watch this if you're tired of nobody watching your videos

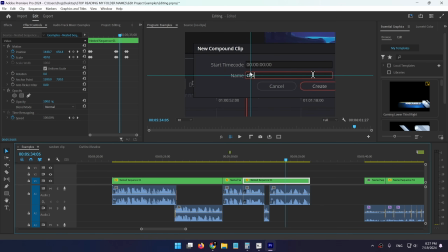[41:14]
And now it's going to zoom in exactly into the place where they're supposed to be looking at. So this will essentially guide their eyes of where they should look, which again is less effort, meaning less friction, meaning that they're more likely to enjoy watching the video.
Yes, looks promising. Clip 1.
So now it's zoomed in exactly into the spot where they were supposed to be looking.
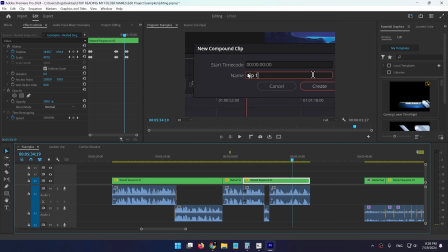[41:34]
Not into the middle here, but into here where they were supposed to be looking. So now this is how this clip looks like.
Okay, so first I want to turn all of these random cut up clips into one single clip. And the way I would do that in Premiere Pro is right click and nest. New compound clip.
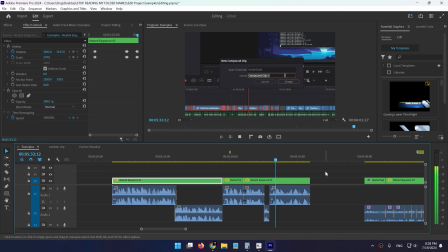[41:49] I'm assuming that means nest. Yes, looks promising. Clip 1. Create.
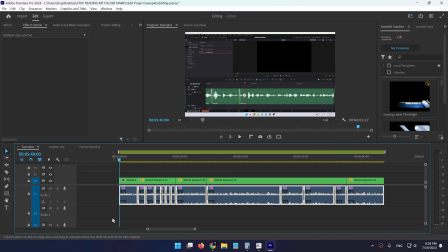[41:54]
Much less friction. Let's move on to the third example. This is actually a good example. Just watch it and see if you lose track of where to look on the screen.
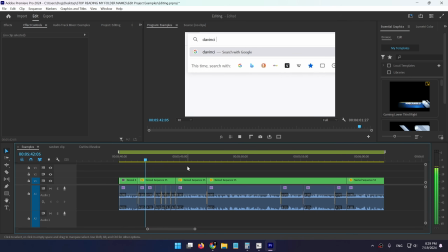[42:02] This might not even be a tool. DaVinci Resolve Ripple Edit Tool Toggle.
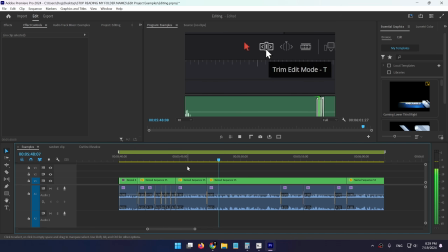[42:07] How to use ripple editing in Resolve to edit faster. Oh, you have to switch to the trim edit mode and only then it will let you ripple trim.
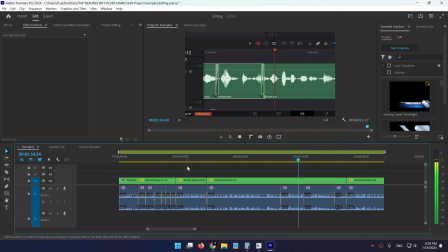[42:14] So now if I move this here, everything to the right moves with it as well. And it should also work on the other side as well.
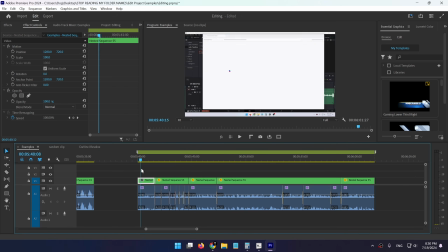[42:20] Okay. So all I need to do is to not forget to switch to this tool.
Okay, so this was my thinking process behind all of the zoom ins and all of the match cuts. Let's go over each one.
This might not even be a tool.
DaVinci Resolve. Okay, here I just opened up my browser and moved my mouse cursor over the search bar,
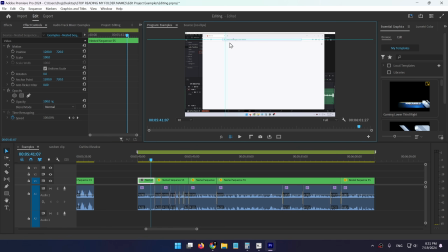[42:37]
which means that the viewer is looking somewhere in this place, somewhere inside of the search bar,
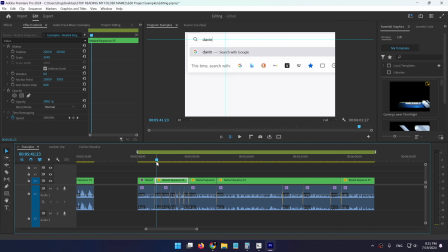[42:42]
because I'm about to type something in there. So the next cut that happens, it's exactly on the horizontal line where the viewer is looking.
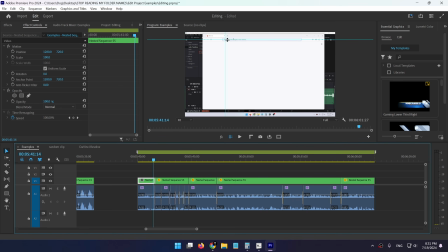[42:48]
I could have probably done this for the best effect, since on the first clip they're looking here, and now on the second clip they would be looking at exactly the same place.
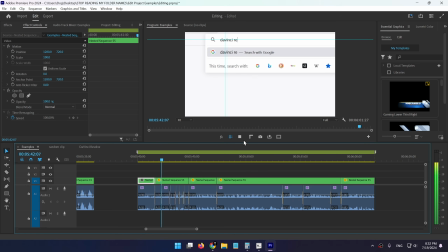[42:57]
So let's continue.
A tool, DaVinci Resolve Ripple Edit Tool toggle. How to use ripple editing.
Here, these were just Google search results, and I could have presented them like this. But if I were to have done this, look at where the viewer is looking in the previous shot. They're probably still looking at this sentence, and most likely they're looking at the last word.
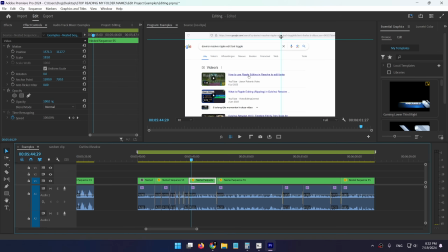[43:16]
So if I did a cut like this, that's where their eyes would be, and that's where I would want them to look next. So that's why I did it like this. I did it in the same horizontal line. Now, the reason I didn't do it like this is because the text would have been cut off, and also a lot of English-speaking viewers read from left to right, which means that when they reach the end of a sentence,
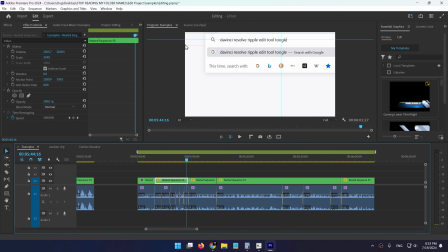[43:35]
their natural habit is to look for another line and move their eyes left. That's why it's not a big problem that my mouse cursor is here, because they will most likely move their eyes to the left since they read from left to right. But it's very important that this wasn't down here or here. It's important that it's on the same eye level as the previous clip.
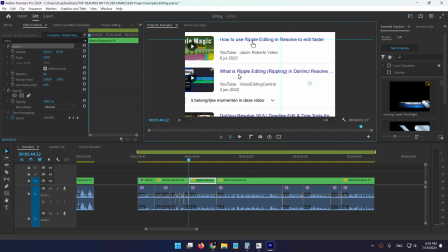[43:54]
Here and here. Here and here. I could do something like this as well. So before, after, before, after. You're looking at the same place on the screen. Okay, let's continue.
To use ripple editing in Resolve to edit faster.
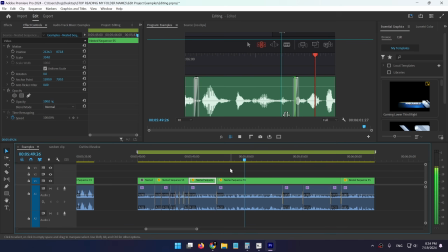[44:06] Oh, you have to switch to the trim edit mode.
Let me actually reset this to how it was before.
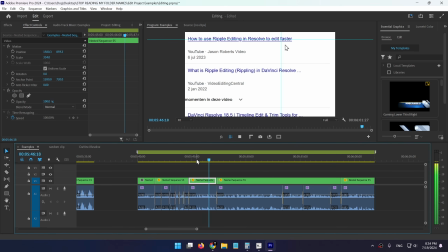[44:11] Use ripple editing in Resolve to edit faster. Oh, you have to switch to...
Okay, so here you'll notice that your eyes are probably here because you were reading this, and the next cut that happens, your eyes are very close to this thing.
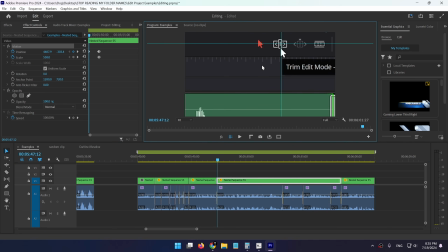[44:22]
Now, why didn't I do this? I thought of doing this, which would be the correct way of doing a match cut. However, I wanted someone to see this text over here. So once they see my mouse cursor hovering over this tool, I wanted them to read trim edit mode over here. But if I were to do this, it would have worked perfectly fine. Wait, let's actually do this.
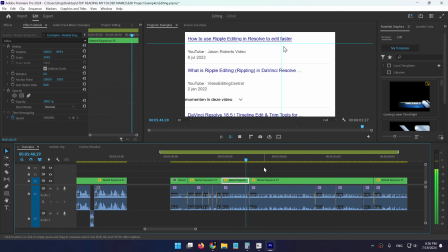[44:40]
So now this is how it looks like.
Editing in Resolve to edit faster. Oh, you have to switch to the trim edit mode.
That was a more seamless match cut right on the mouse cursor. So the mouse cursor before is here and the mouse cursor after is here. If I move it like this is now a perfect match cut if you're looking at the mouse cursor.
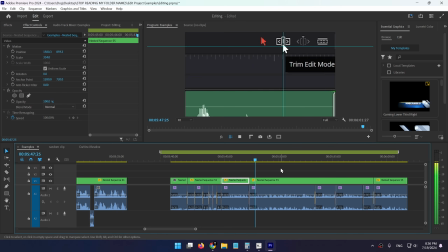[44:58]
Let's see it once again.
Ripple editing in Resolve to edit faster. Oh, you have to switch to the trim edit mode and only then it will let you ripple trim.
Beautiful. Okay, let's go back and see the next one.
Oh, you have to switch to the trim edit mode and only then it will let you ripple trim.
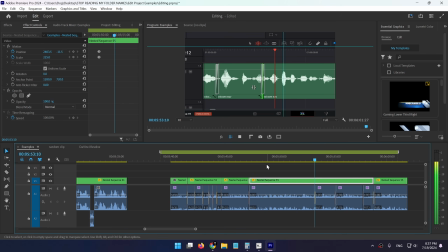[45:14] So now if I move this here, everything to the right moves with it.
This zoom in wasn't necessarily a match cut or match zoom, if you will, probably because I couldn't find a way to do it right.